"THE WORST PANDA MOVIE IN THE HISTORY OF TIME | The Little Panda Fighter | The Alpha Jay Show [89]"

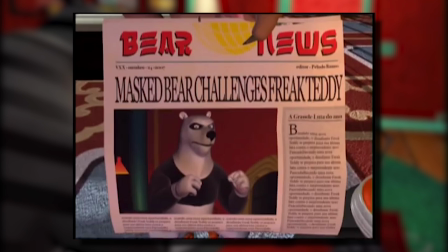(12:23)
Corner. Grizzlepuss decides to voice his salt around the upcoming guy, and Pancada,
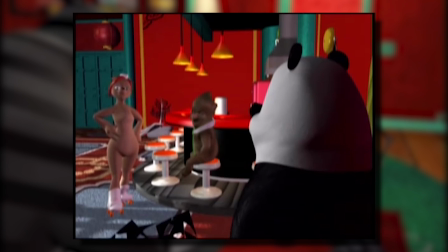(12:29)
because he's supposed to keep it a secret, hypes up the guy so much, you know, because he isn't interested in boxing.
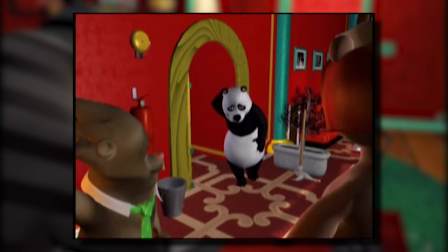(12:34)
He tries to hype up this new guy, who is supposed to give Freak Teddy a run for his money, which,
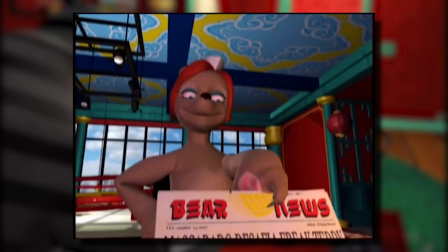(12:39)
like I said before, is Polaris, the owner of Bear Bar Box, or Bear Box Bar.
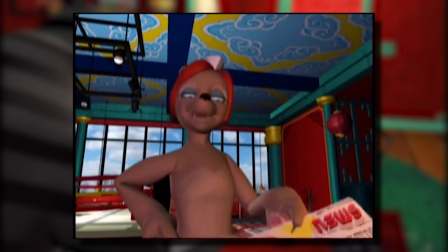(12:44)
I don't think it matters at this point.
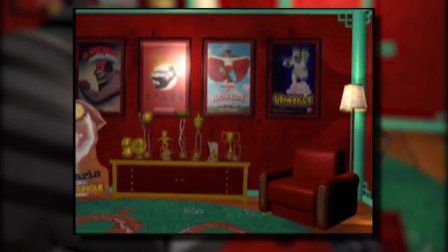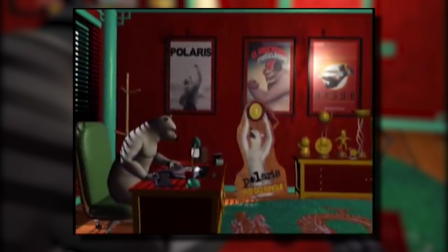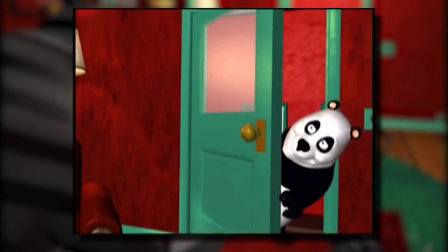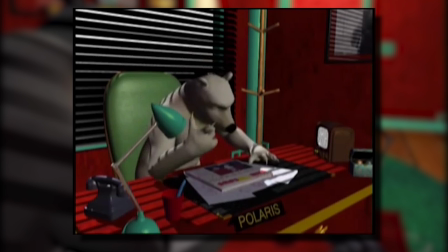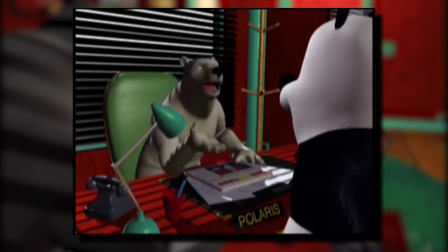(13:13) You're doing it again!
There is no defense for this crappy pacing. You can tell that they're trying to pad out the time for this Mockbuster with these shots.
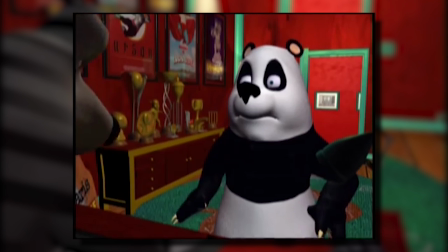(13:21)
So as you remember before, Pancada is supposed to be washing the clothes for Polaris, so that they don't smell.
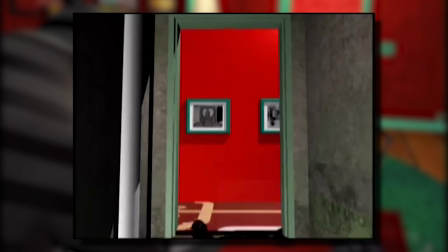(13:26)
However, he forgot, which led to this laughably deplorable scene of Pancada falling down the stairs. And could I just say, I know I haven't been talking about the animation, but that's a given.
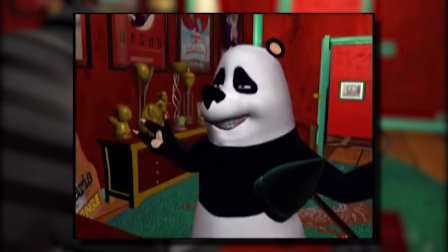(13:36)
The animation is terrible, the motion seems very unnaturally rigid, and the poses sometimes are locked in place Family Guy style, as if they're on a snap.
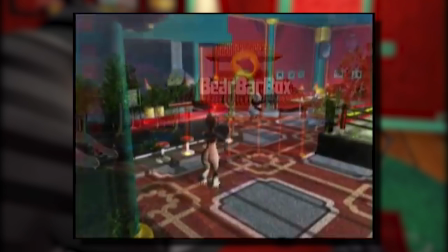(13:43)
The physics are as fluid as a cinder block. It's one of the core reasons this movie was panned by critics.
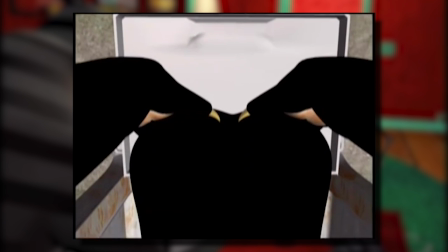(13:49)
So Pancada sees that the clothes have shrunk. The black clothes, mind you.
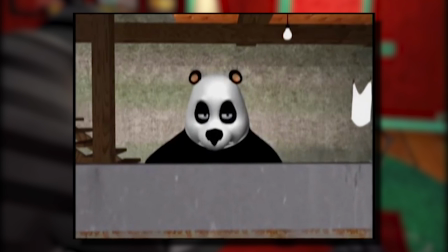(13:52)
However, because Polaris doesn't recognize the smell, he won't recognize the tightness of this shrunken clothes, but I'm getting ahead of myself.
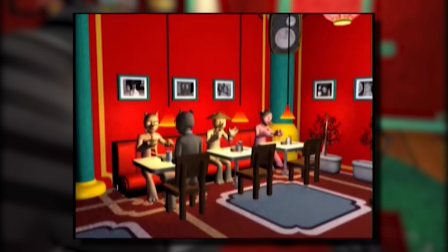(13:58)
So we get the big fight, and as we can see, the audience doesn't even care, as if they know, it's going to be an easy win for Freak Teddy.
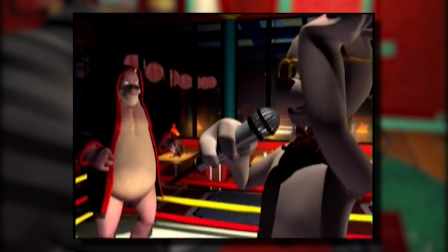(14:06)
I wonder where all these women who are supposed to be all over Freak Teddy. Maybe they're invisible.
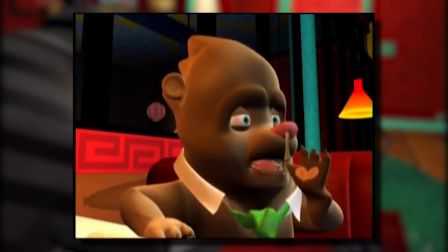(14:11)
That's another thing this is supposed to imply. Heck, maybe Beth is one of the very, very few women on this planet.
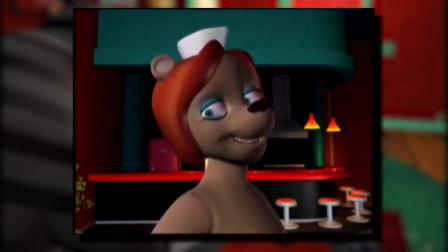(14:16)
I mean, the horizon is curved, so the planet might really be small. Plus, it explains the way everyone calls her Honey when her name is Beth.
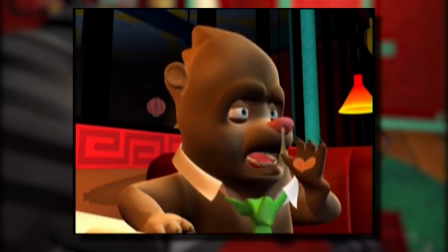(14:22)
They want to pass on the gene before they die. How's that for a dark theory?
The only thing mysterious about this not-so-great bear is how long it'll take before he starts screaming for his mama.
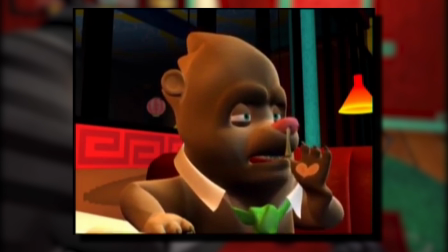(14:31)
The only thing mysterious here is how long it's going to take for you to blow your nose. You wouldn't have to deal with this if you let it out of your body. It has to come out. Get some Kleenex and stop being bitter about everyone around you. Seriously, I don't get the gimmick here. Is it supposed to be funny that he has a snot nose?
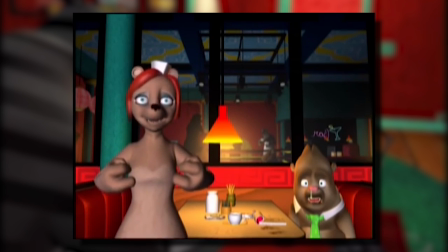(14:46)
Well, it's not. Coming from someone who had a snot nose for the past 4 days. It's very unappealing.
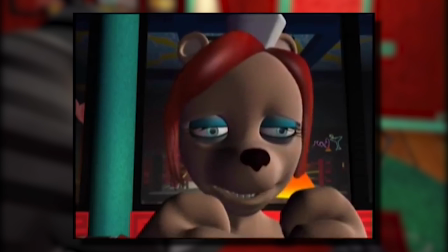(14:50)
And it's gross. And I know this isn't for me, but if you really wanted to make this work, you wouldn't have it there all the time.
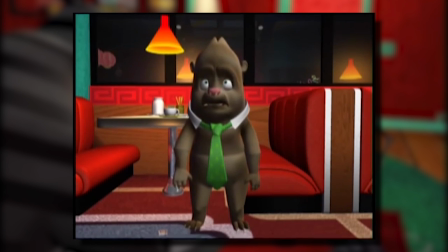(14:55)
With everyone pretending that it doesn't exist. You would make it seem like it comes at the most inopportune times.
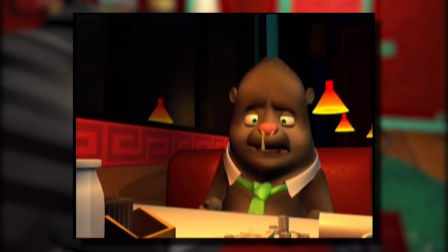(15:01)
The no selling of the snot nose gimmick ruins it. It makes it seem normal when in reality it's not.
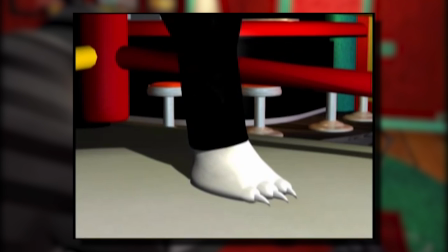(15:06)
So the clothes shrink and it makes it look like Polaris is Pancata, as Beth and Grizzlepuss are quick to question.
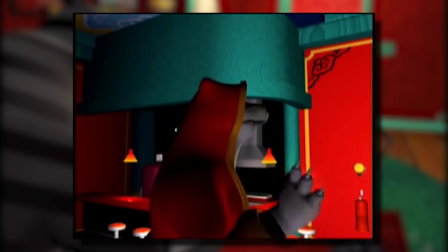(15:13)
Then we get this scene. No clip, bone breaking, sticky limb central.
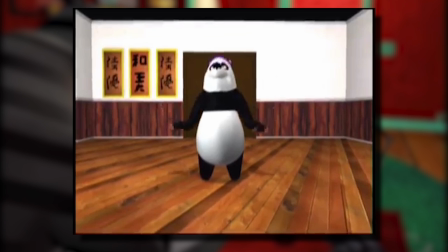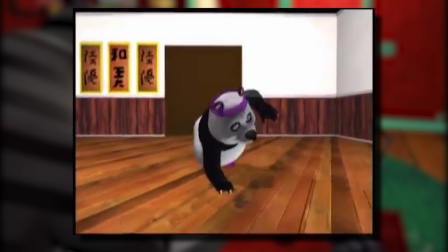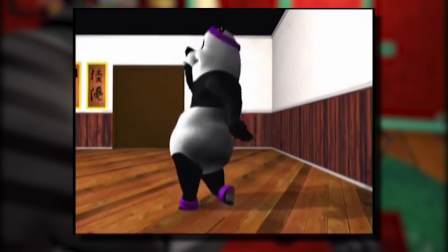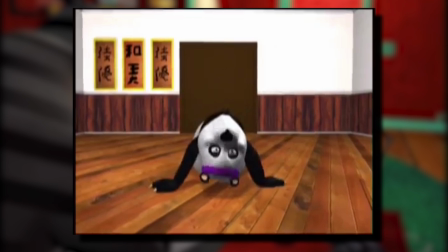(15:35)
Oh my god, that has to be one of the worst dancing scenes I've ever reviewed on this channel.
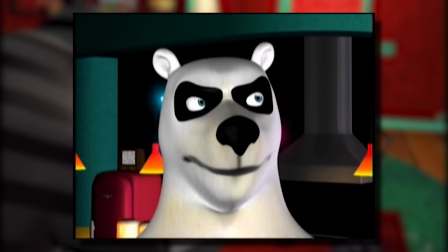(15:39)
I bet it only gets better from here. So we get the scene, which, just watch it.
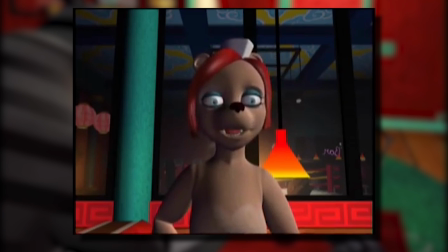(15:44) Look, Mr. Grizzlepuss, it is Pancata. No wonder he was saying all those silly things this morning.
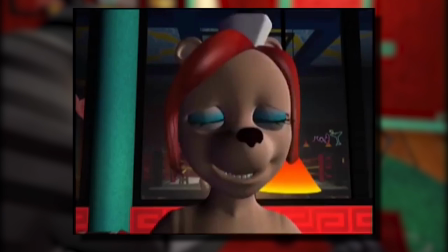(15:50) You're right, that dopey kid must have a death wish. He couldn't possibly think he can beat Freak Teddy.
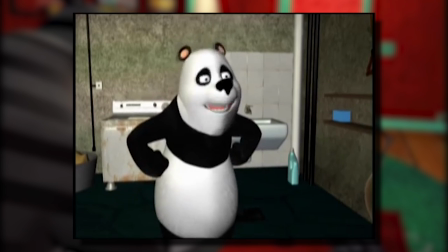(15:55)
The scene she is referring to earlier is the laundry scene where Pancata was caught down there.
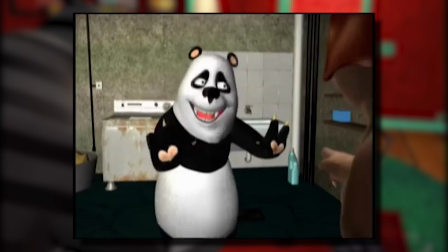(16:00)
And if you remember from earlier, Pancata used martial arts to explain the ruckus that he was causing to hide his dancing daydreams.
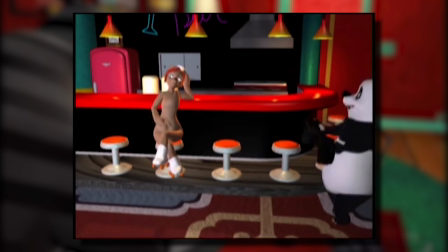(16:07)
However, as you remember, Grizzlepuss wasn't down there. So the implication doesn't make sense.
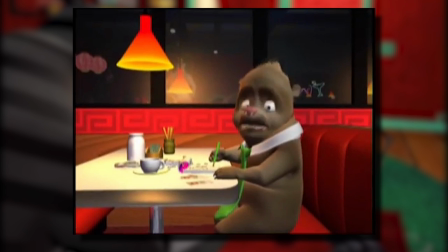(16:12)
He wasn't down there at all. He wasn't down there at all. You idiots!